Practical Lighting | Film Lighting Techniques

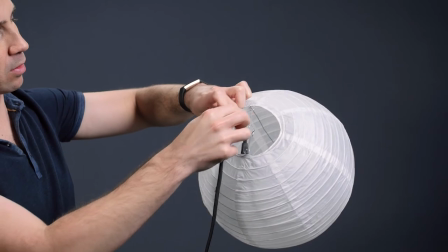4:08 If it's a little bit loose just secure it with a bit of gaff tape. It's that simple.
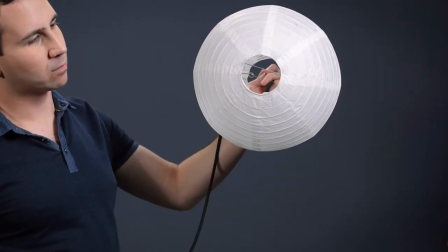4:13 If that hole in the bottom is giving you an issue with light spill, simply cut out a small piece of diffusion paper and drop it into the bottom of the lantern to cover that hole. Even if you don't use these as a practical, they make for a wonderful, soft, portable light source.
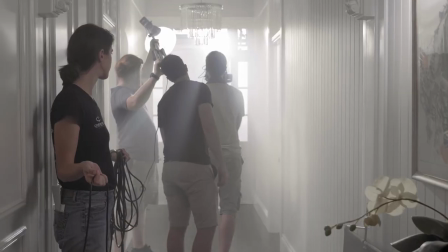4:28 I like to put them on the end of a boom pole or a light stand and boom them over a top of a shot or it's hard to hide light fixtures.
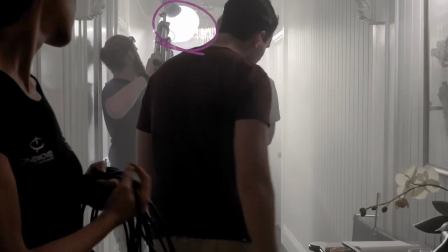4:35 They're great for scenes such as walking scenes through narrow hallways. Number five, fairy lights. I've saved the best for last guys. Fairy lights are probably my all-time favorite practical. Some might even say that I have a tendency to overuse them but who cares they're great they're beautiful.
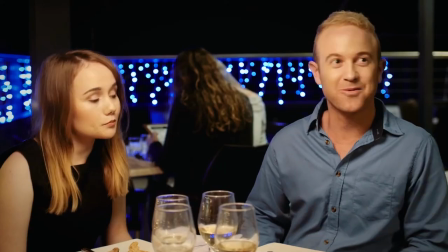4:54 They're great for adding those little out of focus highlights in the background of shots.
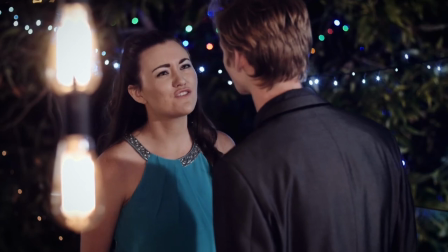4:58 I like to use them in bedroom scenes or scenes that are a little bit more festive where I need to add some highlights to break up an otherwise dark background.
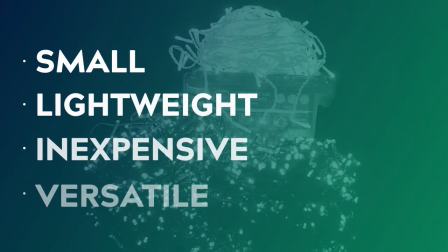5:07 They're small, lightweight, inexpensive and incredibly versatile. I've done an entire video on fairy lights so if you want to check that one out after this one, links down in the description.
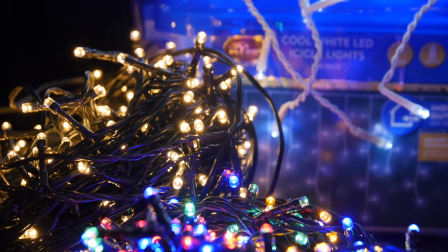5:18 I definitely recommend finding a good LED set that is nice and bright and doesn't flicker. Here in Australia I like to pick up my fairy lights from Aldi. They only go on sale in November so make sure to stock up because they sell out really quick. I'm also a fan of those little battery powered fairy lights. You can pick them up pretty much everywhere just don't leave the batteries in them as they have a tendency to spew their guts. Well there you have it guys those are my top five favorite practical lighting sources. They're all super cheap, super versatile, and super fun. Make sure to hit that like button if you agree. Thanks for watching, guys. Make sure to hit subscribe if you want to see more content just like this.
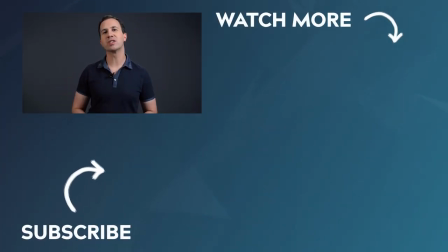5:59 And leave a comment down below and let me know which of these five practicals will you be picking up for your next shoot. Thanks, guys. See you in the next video.